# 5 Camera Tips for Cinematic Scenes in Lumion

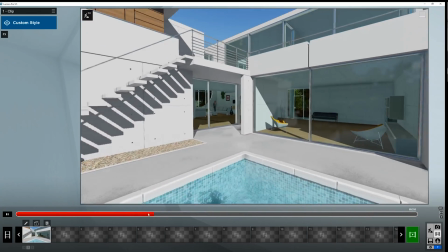Or we're coming out and then we're focusing in on something we're supposed to see and highlight.
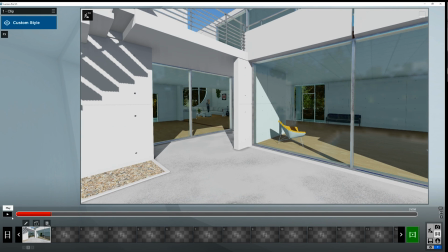So that's step number one, super simple, straight pull. So number two is the slide pan.
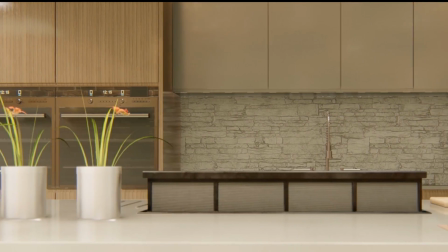So this is one of my favorites, going back to some examples here where the camera is just coming right to the side.
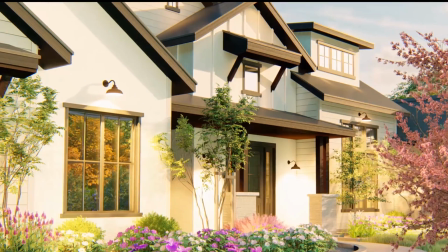Just pulling the side, sometimes you can move a lot of distance, sometimes you can move just a little bit.
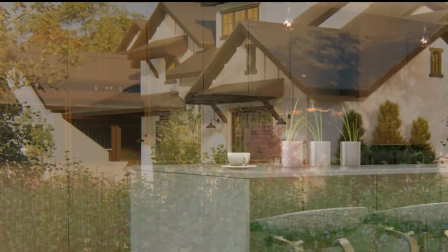Just adding a little bit of motion, and instead of just going from side to side, we could also try just going up and down. Look also at the camera, it's not turning at all, it's kept straight. It's kept straight in that same direction.
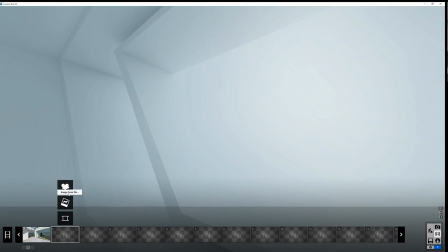We can go ahead and create something like this
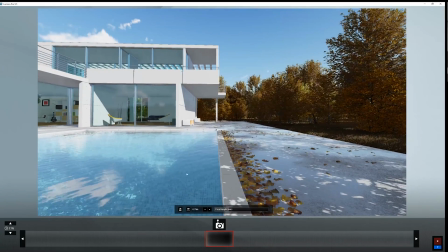in this scene here, coming in, maybe even have the horizontal eye level set up here.
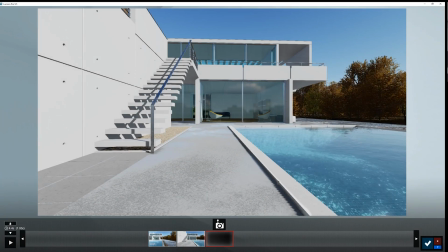Slide, create number keyframe number two, slow it down. Let's just do 10 by default.
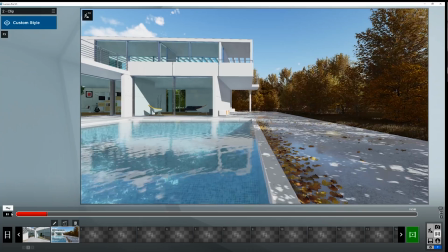It's always a pretty decent speed. And we're accomplishing this.
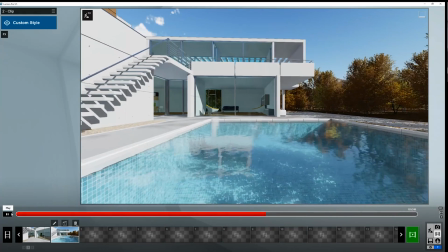Now, something like this is achieved in real life by actually having a sort of
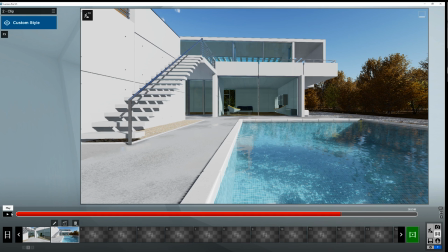track that the camera is moved across to get that perfect smoothness. Sometimes people can hold gimbals and try to walk and keep that nice and smooth, or they just hold it themselves. Or you get to the fancy equipment, which are motorized sliders that, you know,
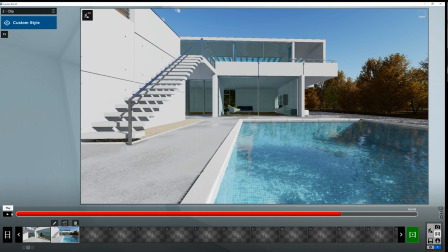cost a lot of money to get that perfect and refined even timing in between each one. We used to do it in two mouse clicks in Lumion. We're really spoiled, but it's a really powerful move that really,
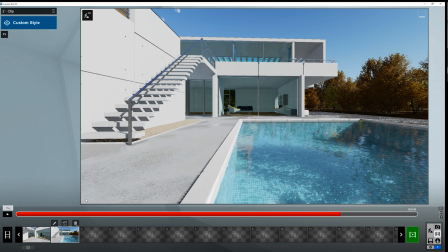it's almost like you're sitting on a ride and you just take that time to focus and appreciate the detail.
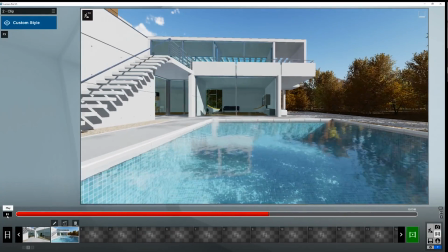There's not too much being thrown at us. It's the same elevation, that same facade there that we have ample time to just appreciate.
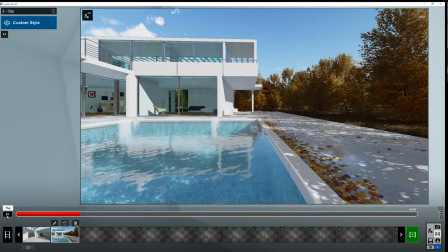There's plenty of other things that combine with this too.
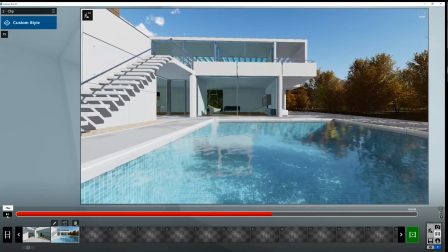Any other sort of movement or lighting change or our subject that's coming into the shot.
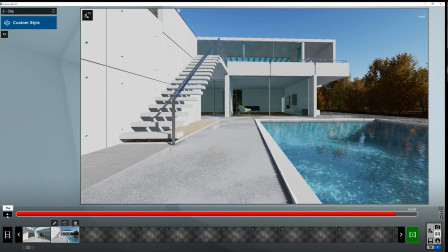There's really, it just is a blank canvas to start from. Hopefully it gets you guys' creative juices going as you're developing this in your shots. Play with these in several spots and maybe you'll start to see some really cool things start to develop.
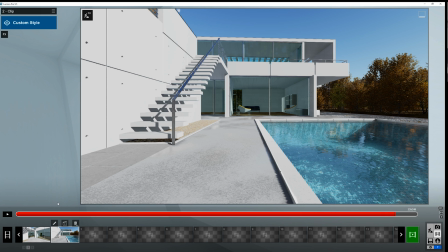So moving on to number three is the crane.
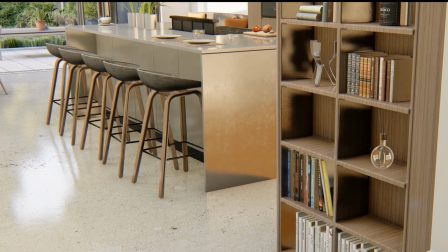It could be crane up in this case here, where the camera is sitting on a tripod,
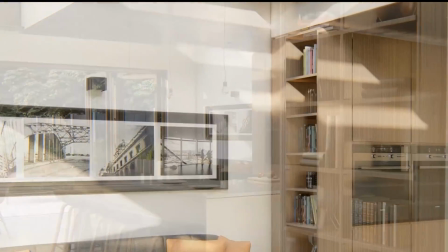and usually you'd have something like a fluid head with a handle where they're just tilting
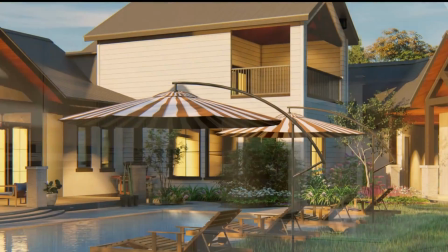the camera up and down or left to right and rotating with some nice friction to get it nice and even.
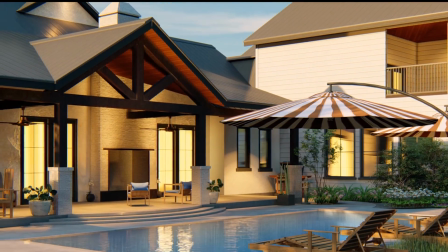Again, in the real world, it's really hard.
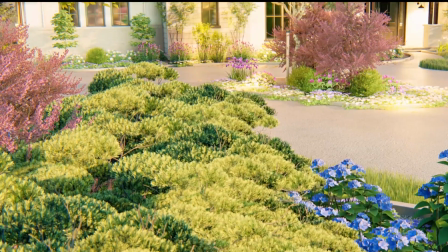It takes the hand of a master to be able to do this to get a really good even look.
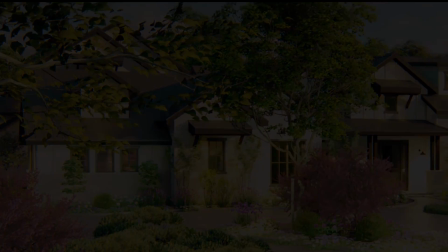And yet in Lumion, our software is doing it for us.
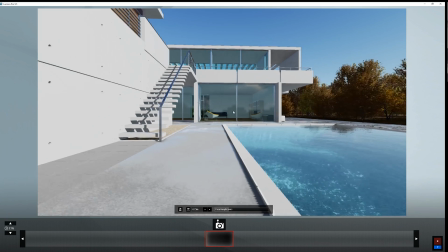So again, we can pretend in our scene here, we're standing right in this corner.
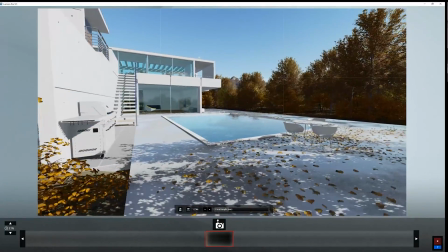We have a tripod set up and we want to unveil the pool.
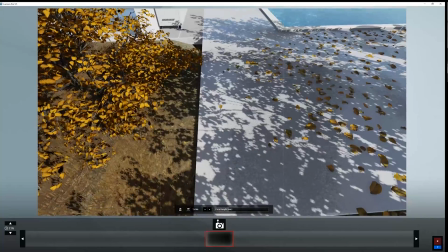But we're going to start by just kind of looking down
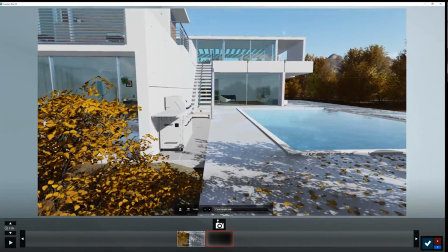and pulling up to right about there. Slow it down.
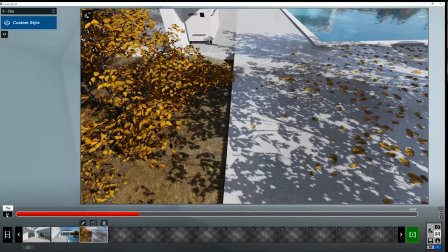And I might be spending a little bit too much time looking at the ground here, but that's sort of the idea.
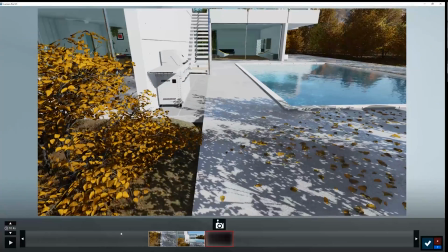Of course, we could do it something like this,
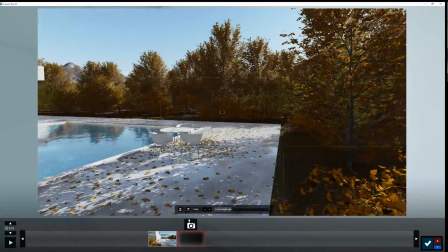where we just do a pan across the crane.
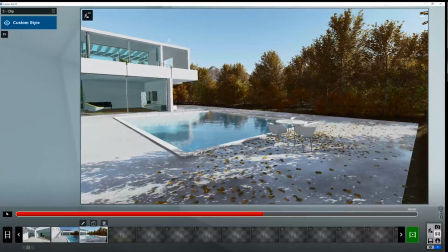It's just like a bird just sitting there looking to the left and right.
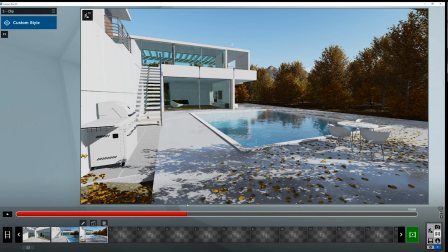It's a great way of slowly introducing more detail and guiding the camera from a first-person view. Obviously, people don't typically walk sideways.